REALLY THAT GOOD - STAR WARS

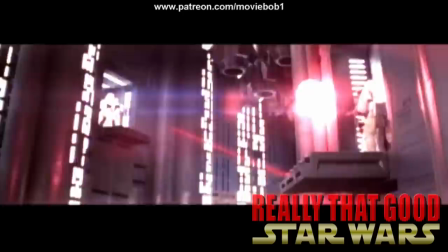[24:38]
All three represent boomer filmmakers following their interpretations of the edicts of auteur theory by taking disreputable genre material of the past
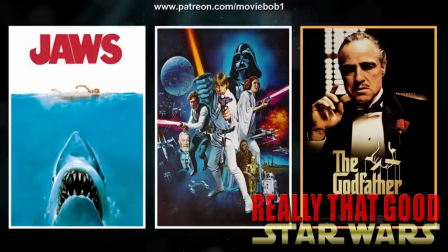[24:45]
and reworking them on a grand operatic scale attuned to the idiosyncrasies of the auteur filmmakers themselves.
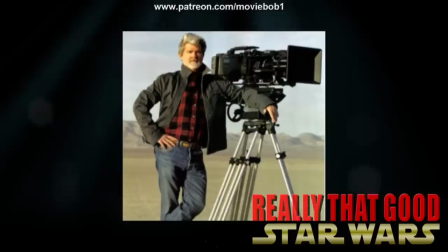[24:53]
Coppola's sweeping humanism, Spielberg's precision-timed grasp of film language and Lucas… well, to be honest, I think that more than anything what Lucas gifted to Star Wars was that George Lucas is one weird guy.
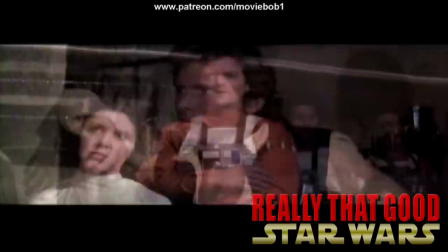[25:03] This is terrible, you know, you shouldn't show this to an audience, it's embarrassing and all that kind of stuff.
And I don't mean that in some disparaging way.
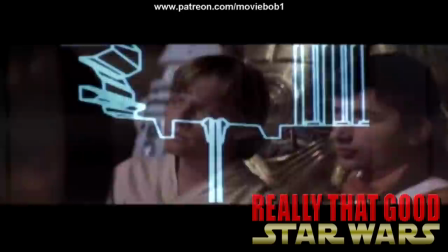[25:09]
The most remarkable thing about Lucas being the filmmaker who discovered the Rosetta Stone of late 20th century mainstream pop culture mass marketing is that he is
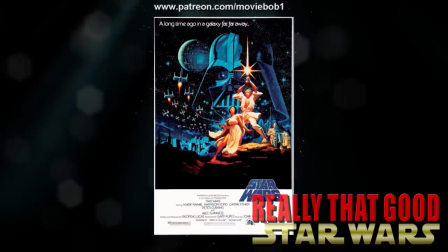[25:15]
a thoroughly non-mainstream person or at least as non-mainstream as a suburban white kid from Southern California at film school in the 70s could be under the circumstances.
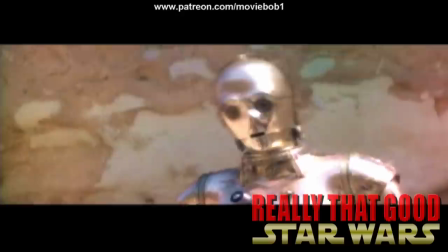[25:23]
When you look at things like his original drafts for Star Wars and every version of THX 1138 it's almost startling how much closer he seems in filmmaking sensibility to David Lynch or John Borman,
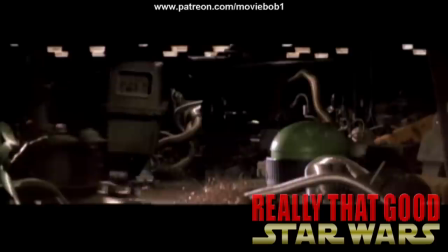[25:32]
an esoteric weirdo who approaches narrative in terms of rhyming story beats and tone poems, attempts environmental storytelling with wholly artificial environments and seems to regard conceiving the emotional
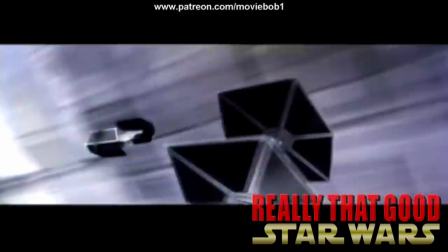[25:41]
reactions of made-up alien creatures and actual humans like himself as equally difficult screenplay challenges.
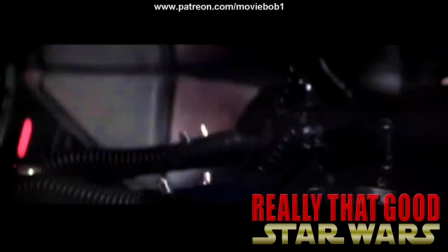[25:45]
How strange that this is where Star Wars, the widely beloved, incredibly accessible, all-ages most marketable movie franchise of all time came from.
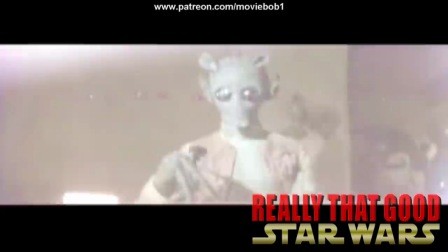[25:52]
Until, as you're doing here, we go back and watch just the first one in isolation and recognize that part of what blew people's minds open for
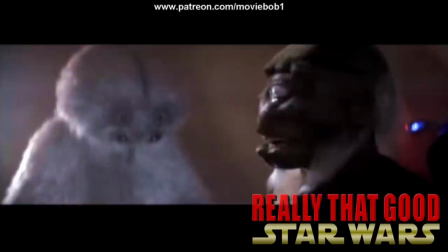[25:58]
all of the stuff to pour in and colonize the imaginations of a generation is that this was a really new,
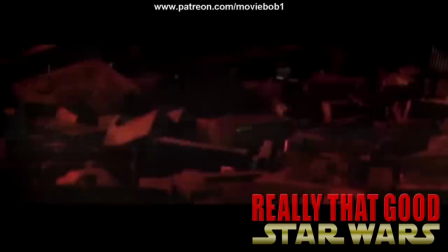[26:04]
different, different, bizarre movie.
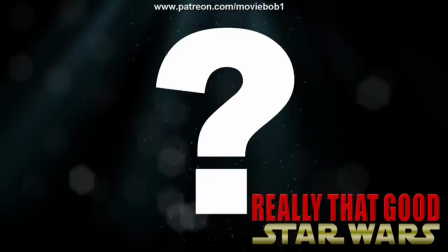[26:09]
In fact, it's probably the most aesthetically different of the Star Wars films apart from Rogue One and the most narratively subversive until… oh.
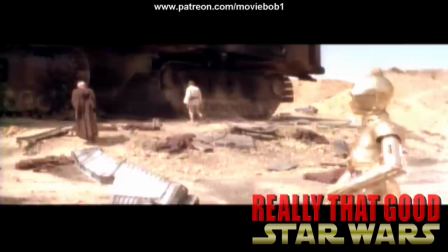[26:21]
Yes, in part because it feels very much like a 70s movie with the deliberately paced first act, heavy reliance on conversational pitch,
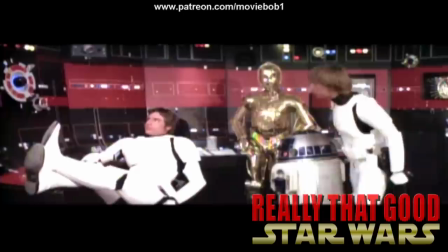[26:28]
ADR dialogue and zoomed-in cinematography, a grainier overall shooting stock, more naturalistic exterior scenes especially on Tatooine and that whole general,
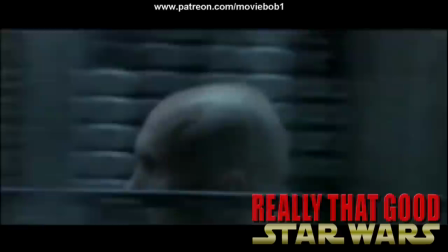[26:35]
great American hangover vibe that permeated the 70s in general but but also because it is, in spite of all the compromises he's reputed to have made, a George Lucas movie.
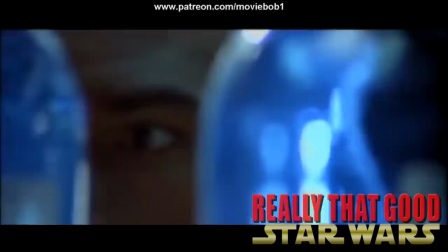[26:42]
Infused with the same hazy, dreamlike spirit and willingness to flaunt the rules of cinematic structure even while adhering to mythic structure that was present in
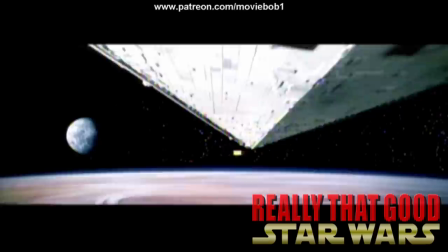[26:48]
THX's Nightmare Dystopia and American Graffiti's half-remembered deluge of fevered teenage nostalgia.
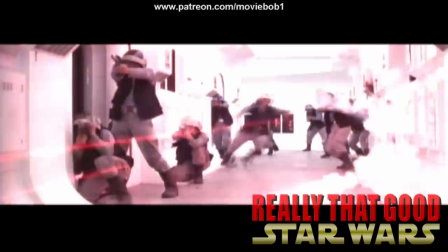[26:53]
Think about how the opening shot to the ships cruising overhead aims to throw the audience off-guard by distorting our sense of physical space,
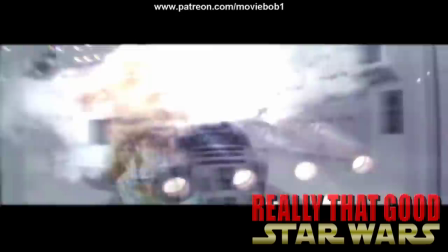[26:58]
how we're dropped to a media res into a shootout with almost no context as to who's killing who save for a title crawl that pretends like we're supposed to know what happened beforehand.
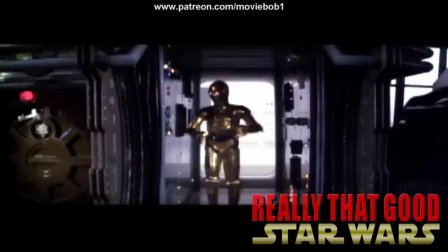[27:05]
Then, when the camera framing finally shows us a character we're apparently meant to share a viewpoint with, it's this weird gold robot creature who's even more confused about what the hell is going on than we are.
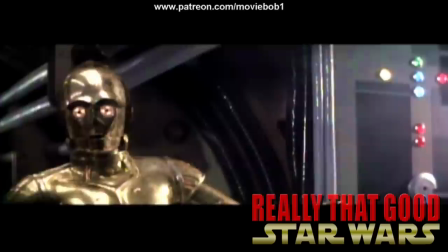[27:14] R2-D2, where are you?
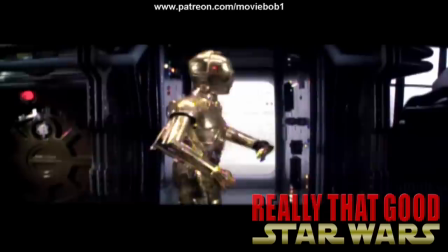[27:20]
And then we find his buddy, an even more robot-y looking robot, to ask him to clarify the situation.
Where have you been?
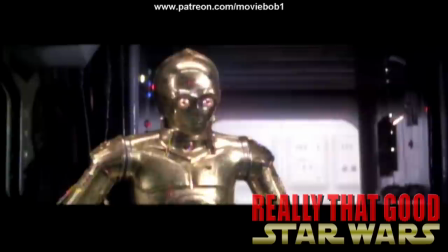[27:26] They're heading in this direction. What are we going to do? We'll be sent to the spice mines of Kessel or smashed into who knows what.
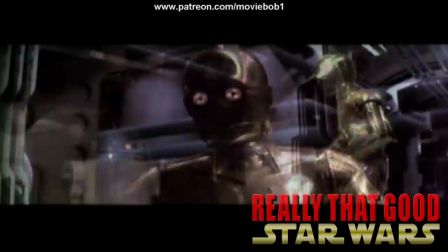[27:34] Wait a minute!
Oh great, he speaks a robot language we don't get to understand.
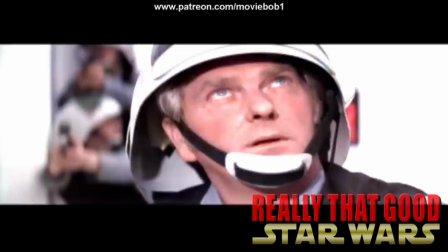[27:38]
I mean, imagine it's opening night and you're watching this as someone who hadn't previously been marinating the weirder quarters of the sci-fi genre up to this point,
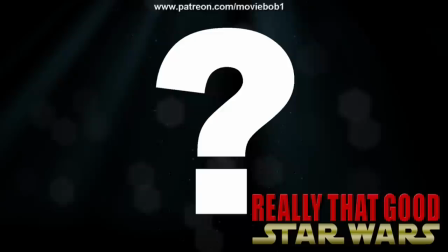[27:44]
which is actually a more substantive portion of the audience than we conventionally think of but we'll get to that later. You're probably a bit lost here, right?
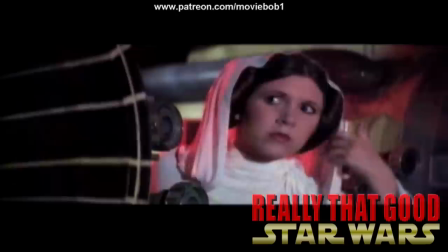[27:50]
As in, uh, honey, are you following this? I thought this was a space movie we were going to see but one of the astronauts is a princess for some reason?
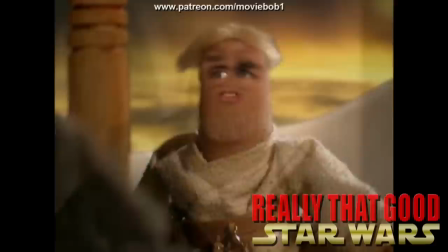[27:57]
And now we're here with these two robots looking for Skibbity-Boobity somebody?
What's your middle name?
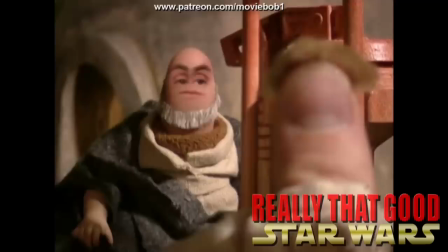[28:02] Scooby-Dooby. Ooby-doob, Scooby-dooby-ba-dooby? One and the same."
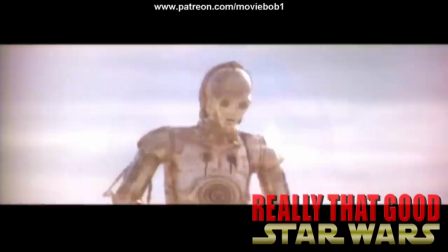[28:08]
And one of them just makes beeping sounds? Is this a kids movie?
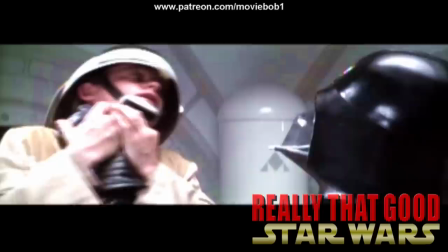[28:11]
Because it seems like it's a kids movie, but a bunch of guys just got shot and I think the black helmet man just killed a guy?
If this is a councilor ship, where is the ambassador?
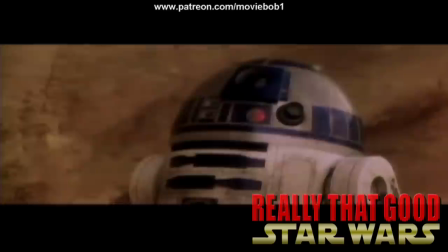[28:24]
So are the robots the main people I guess? Oh wait, okay, now there's these guys, I guess they'll explain what's going on.
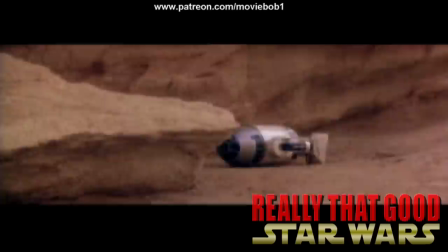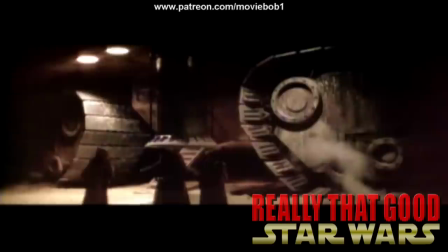[28:36]
Oh, okay.
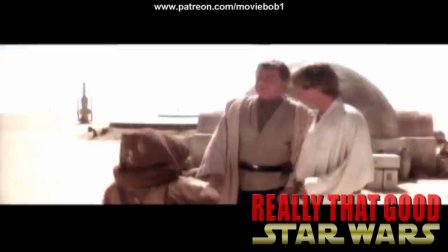[28:49]
So, how much of this movie is gonna be robots and Muppets making weird noises at each other? Cuz this is a lot weirder than I thought.
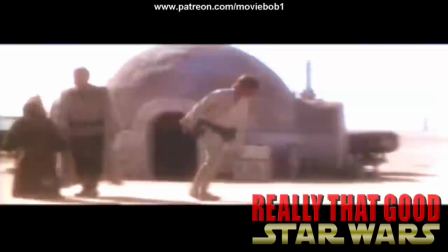[28:56]
Oh, okay, a blonde kid. Alright, this must be the main guy. Huh, wow, that seemed to take a while.
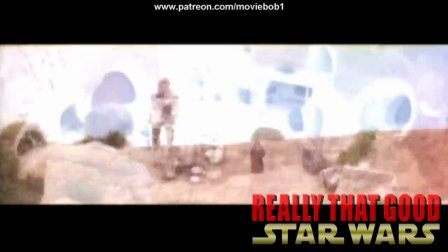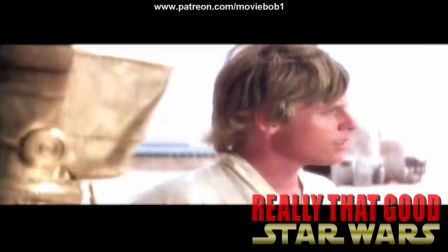[29:08]
Yeah, go ahead and mark it. Luke Skywalker does not enter Star Wars at all until about 15 minutes into the film.
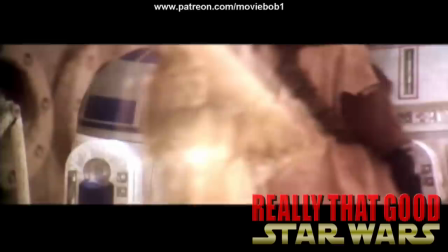[29:15]
That's how long it takes the main character of all three original films to show up when without any indication that we're supposed to be waiting for him unless you saw the trailer.
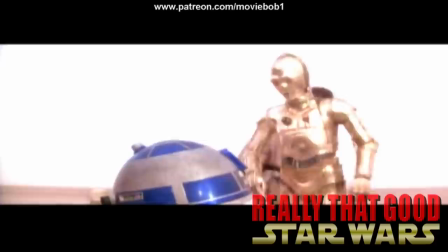[29:23]
He's not in the title crawl, he's not mentioned prior to this, we're not told he's an important guy because he's not,
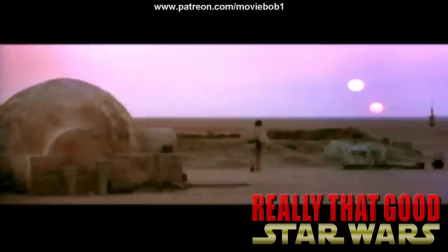[29:29]
they haven't made that part up yet, he's not even who the two robots were here to find in the first place.
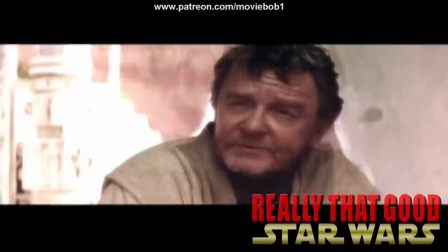[29:33]
You just kinda have to take it from the soundtrack cue when Luke goes out to look at the twin sunsets after he's all, Uncle Owen, I wanna answer the call to adventure!
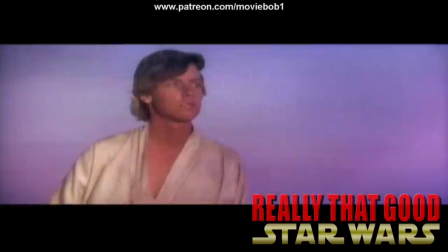[29:40]
And Uncle Owen is all, you can answer the call to adventure when your chores are done, rah!
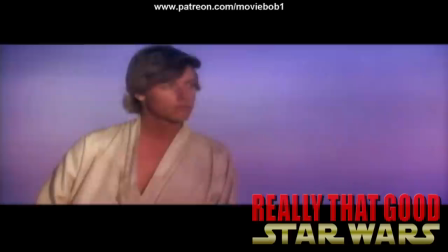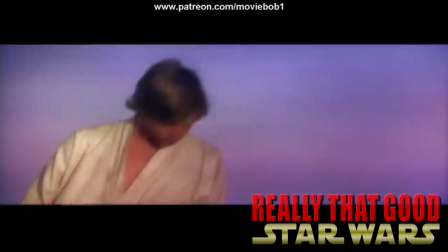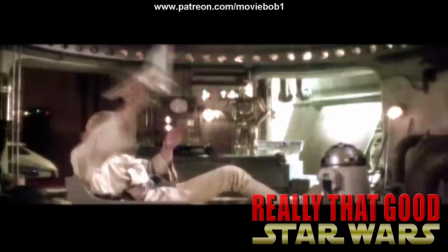[29:56]
And now the audience is hopefully all on the same page with the scenario here.
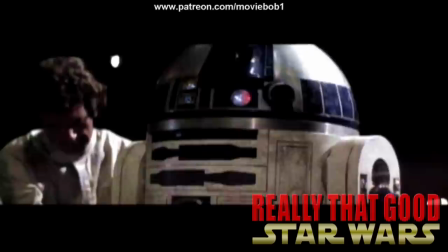[30:00]
Oh, okay, it's a movie about a kid on a farm who wants to go fly planes in the war, like a Red Baron type movie.
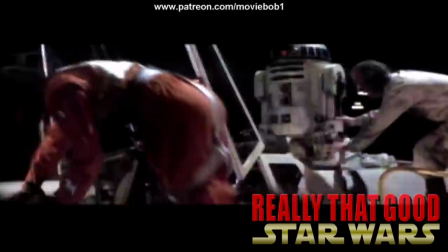[30:06]
Okay, now I got a handle on this. But it takes a comparatively long way around to getting you there and it's a very deliberate shock-to-the-system kind of way.
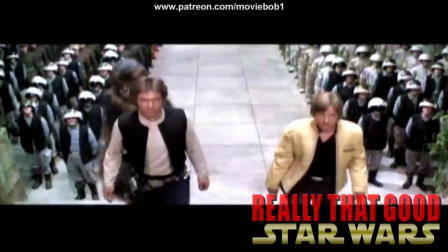[30:13]
The level of sunk-in, you-are-in-a-whole-other-universe-strangeness that Lucas is going for here to capture as best he felt able,
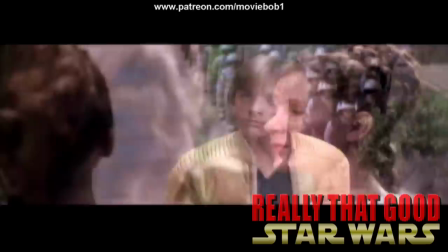[30:20]
the sense of experiencing this tiny slice of a bigger dream world still taking shape as he was filming it could only be possibly achieved by getting the audience
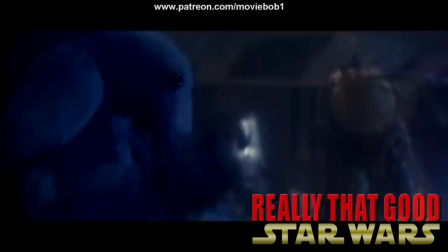[30:27]
to absorb and accept it as quick as possible and the best way to do that is to force it on them.
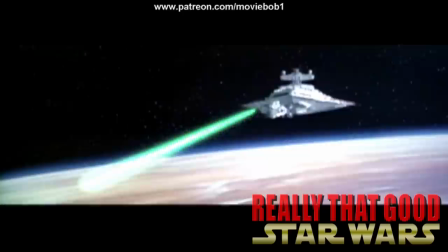[30:34]
Star Wars drops the viewer into the middle of the story and basically tells them to feel their way through and eventually things will start to
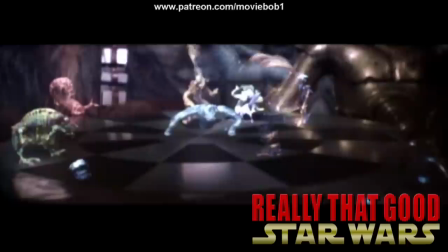[30:40]
make sense because you grab onto familiar-looking or sounding concepts or things you see or hear more than once and make connections,
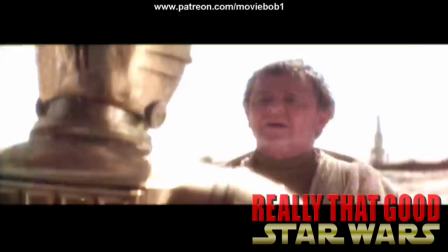[30:46]
sort of like visiting a foreign country for the first time where you don't speak the language, you work it out.
Can you speak Bachi?
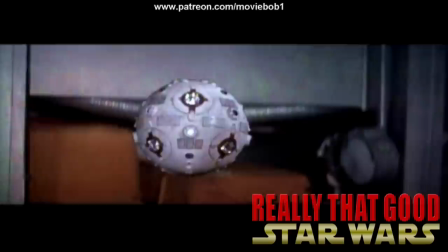[30:51] Of course I can sir. It's like a second language to me. I'm a- Alright, shut up, I'll take this. Shut it up sir.
But it doesn't stop messing with the narrative rules, even within its own genre.
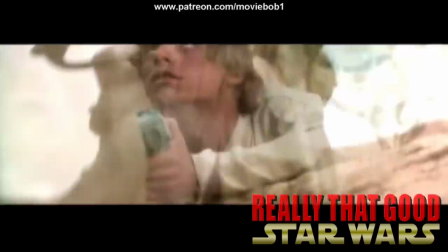[30:59]
Now, I know we're trying as best we can not to call ahead to the other movies, but there really is no better way to explain this.
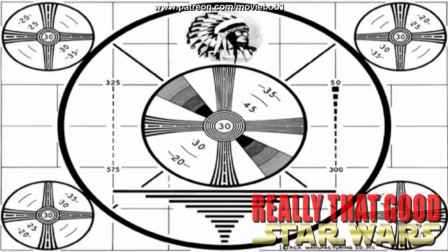[31:04]
You know how the fandom is still melting down because in the Last Jedi
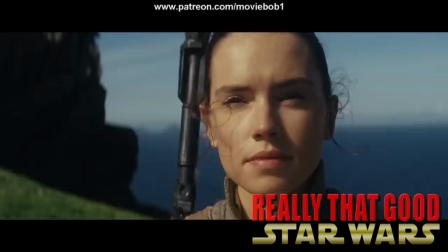[31:11]
when Rey finally hands Luke Anakin's lightsaber and he just goes like
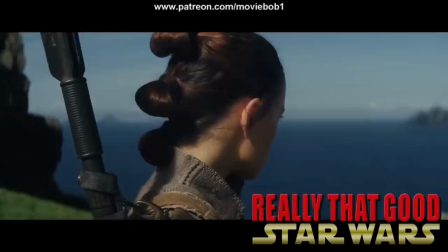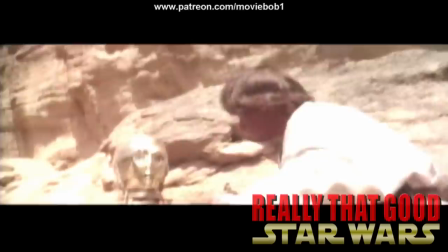[31:22]
and okay that's meant to be unexpected there deliberate subversion of tropes, etc., whatever this is in a video about The Last Jedi. Well when was the last time you went back and watched the scene where Luke first gets that lightsaber from Obi-Wan
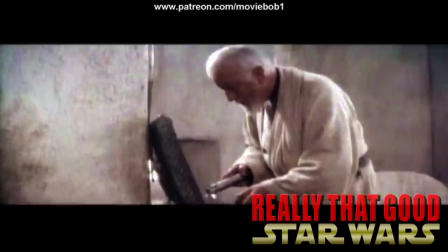[31:33]
in the first place which is also the first time we've ever seen a lightsaber in the history of motion pictures.
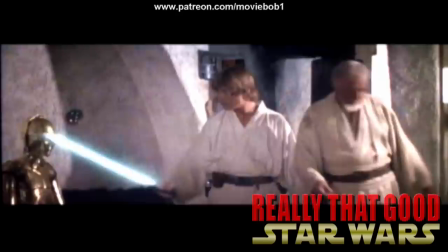[31:39] Not as clumsy or random as a blaster, an elegant weapon for a more civilized age.
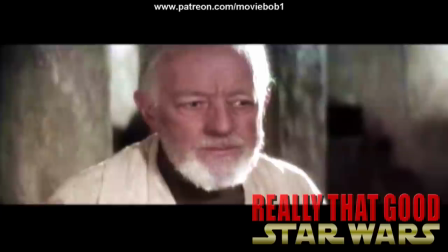[31:50] For over a thousand generations the Jedi Knights were the guardians of peace and justice in the old republic,
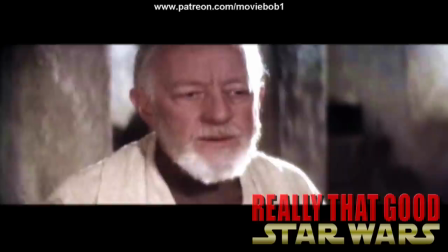[31:57] before the dark times, before the empire.
Yeah, that's it.
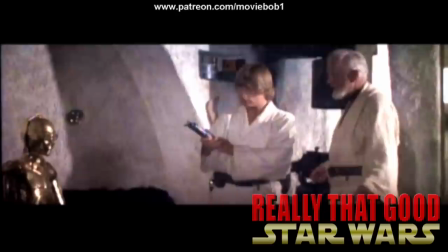[32:03]
The old guy takes it out of a box and hands it to him like no big deal and Luke Skywalker lights
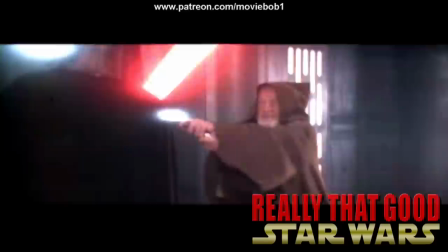[32:08]
up what might be the single greatest practical contribution of Star Wars to the genre itself,
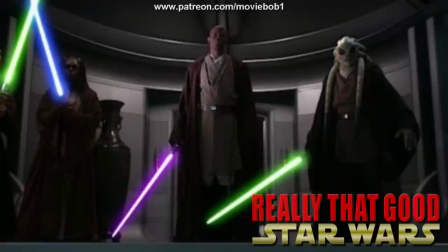[32:13]
the most badass science fiction weapon of all time,
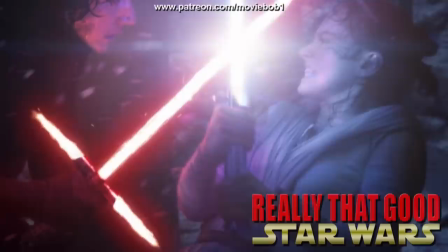[32:16]
a sword with a pop-out blade made of lasers that can cut through anything except other swords made of lasers,
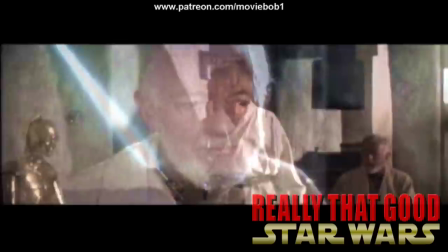[32:23]
a space-age version of an Archangel's flaming sword and he just kinda twirls it around a few times like,
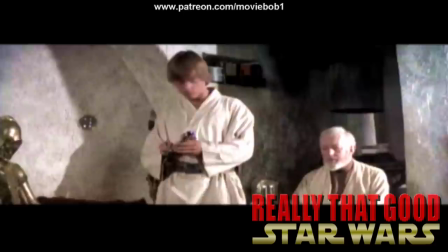[32:29]
oh hey this is different and then he puts it away and they go right back into the backstory exposition.
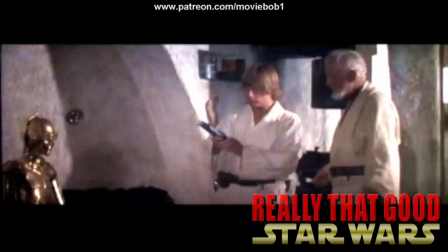[32:36] "...How did my father die?"
No break in the casual Altman-esque take, no cut to close-up,
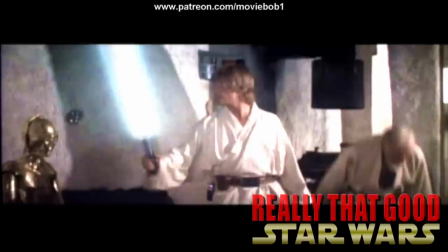[32:41]
no keylight on the reflective surface of the handle so we know where to look, no indication at all that this is anything special even though it clearly is.